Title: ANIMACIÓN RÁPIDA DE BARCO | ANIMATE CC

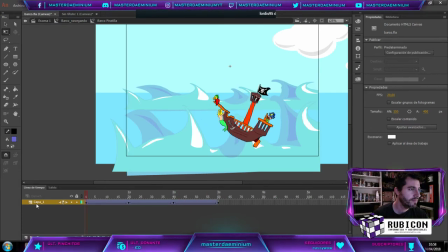[12:13]
Ya vemos que por aquí El barco se mueve Y ahora necesitamos que en esta parte final Haya otro frame Vamos a hacer una animación de 4 segundetes Para que esto venga hasta aquí Ahí estamos Criar interpolación
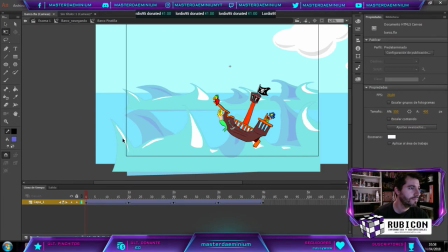[12:31]
Clásica Ahí estamos Y así el barco termina en la posición inicial De esta forma hemos conseguido que nuestro barco Tenga una inclinación ¿Veis? Esto sería lo normal cuando un barco está en el mar El barco siempre se va a estar moviendo ¿Vale? El barco no está estático Para que un barco esté estático, pues tendría que estar En el mar menor, por ejemplo, ¿vale?
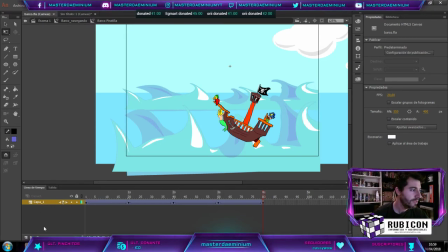[12:52]
Entonces, ante la La gran cantidad de oleaje ¿Vale? Le vamos a meter un poquito de eso Pero ahora vamos con lo que es el tema del movimiento del barco en sí Que es lo importante aquí, ¿vale?
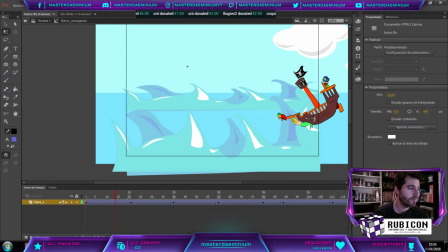[13:02]
He creado toda esta secuencia Por aquí, ¿vale? Que es una secuencia como muy larga Para hacer la secuencia Lo que he hecho ha sido
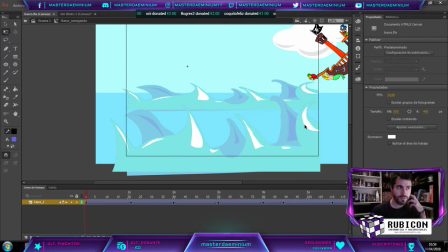[13:09]
Trazarme una línea de por dónde podrían ir las olas Y básicamente lo que he hecho ha sido jugar un poco Con el tema de las aceleraciones, etcétera ¿Cómo funciona esto? Muy sencillo. El barco, si veis cualquier vídeo sobre barcos, podéis poner por ahí en YouTube barcos, simplemente, ¿vale? Vais a ver que los barcos cuando suben, suben como muy poco a poco y cuando caen, caen de golpe, ¿vale?
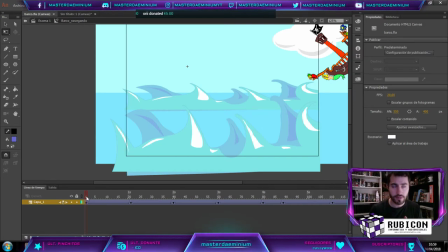[13:29]
O sea, eso es un fenómeno llamado gravedad. Lo descubrieron allá por el siglo muy poco, ¿vale? Con una manzana, por si queréis saberlo. Entonces, el caso es que ese barco, a la hora de bajar, va a bajar como muy fuerte, por eso hemos hecho esta animación como muy rápida.
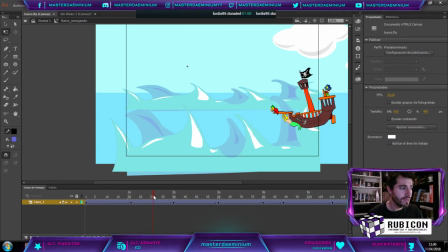[13:44]
Pero luego después a la hora de subir es como que va a aguantar primero un poquito Y luego después ya va a subir, ¿vale?
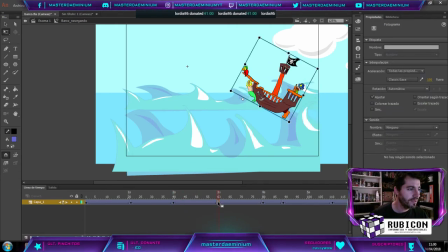[13:50]
Esta subida incluso la podemos hacer un poquito más pronunciada O sea, inclinarlo un poquito
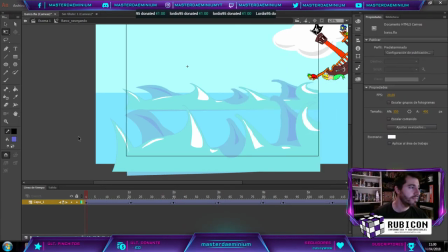[13:57]
Y ponerlo un poco para acá Bien, cosas importantes a tener en cuenta con esta animación El eje del barco lo es situado en la parte delantera,
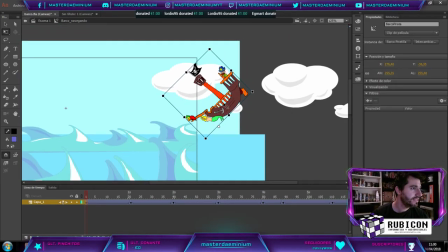[14:05]
¿vale? ¿Qué quiere decir que es situado el eje en la parte delantera? Si vosotros os metéis en lo que es el barco en sí Podéis darle a este botoncito de aquí, que es la herramienta de transformación libre Y veis que este punto, que normalmente está aquí en el centro, yo lo tengo puesto aquí delante, ¿vale? ¿Por qué? Porque quiero que en esa parte delantera es donde cabece el barco, ¿vale?
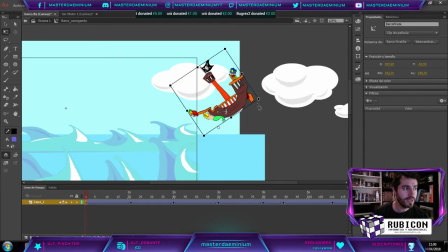[14:24]
Entonces ese es el eje que yo voy a utilizar para en un momento dado poder rotar el barco, ¿vale? En función de lo que a mí me interese Entonces, dicho esto,
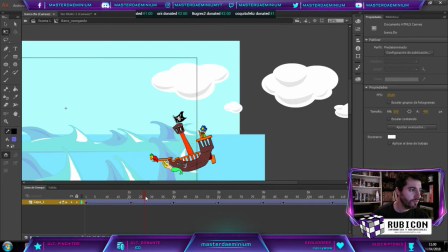[14:31]
nosotros tenemos esa animación rápida para cuando cae Un poquito de lentitud y luego después de pronto otra vez subida Y caída de nuevo Y colocación Y subida Y bajada Y así ¿Vale? Y de esa forma podéis hacer una animación sencillita ¿En qué se traduce esto? Vamos a verlo Vamos a exportarlo, lo voy a traer aquí para que lo podáis ver
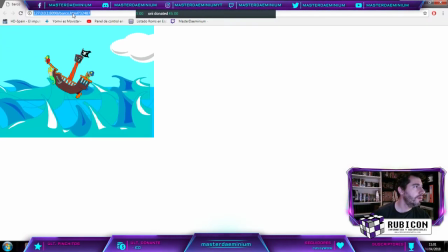[14:54]
Wait a moment ¿Vale? Ahí tenemos el barco Sube y cae Y sube y cae Y sube ¿Vale?
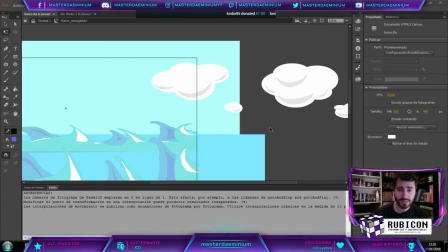[15:05]
¿Qué es lo que ocurre? Que esto está hecho como muy vasto ¿Vale? Quiero que lo entendáis Que está hecho como muy vasto porque estoy utilizando 20 fotogramas por segundo, ¿vale? y no estoy haciéndole tampoco nada especial a lo que es la animación, o sea, he metido más fotogramas, es una animación que al final me está durando más de 9 segundos ¿vale? pero no le he hecho nada especial o sea, ¿por qué no le he hecho nada especial? pues porque no me interesaba,
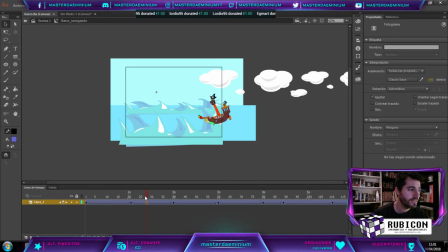[15:28]
o sea, me interesaba hacer, digamos, algo sencillo para que lo podáis entender, y ahora si os colocáis aquí, veréis que esto tiene aceleración y en este tiene deceleración Y ahora este aquí tiene aceleración Y este aquí tiene Deceleración Y ahora este por aquí va a tener Aceleración, y así podéis ir haciéndolo Con cada uno, ¿vale?
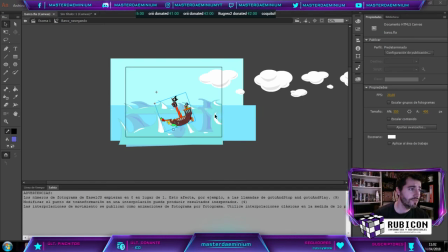[15:51]
Y de esa forma vais a conseguir que la animación A la hora de verse esas subidas y esas bajadas Se vea como un poquito más fluido ¿Vale?
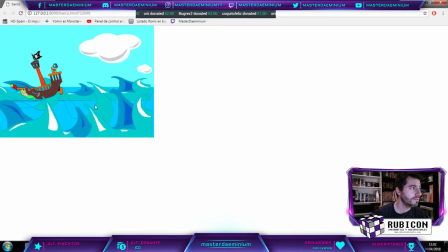[15:59]
¡Pum! Y sube ¡Pum! Y sube, ¿vale?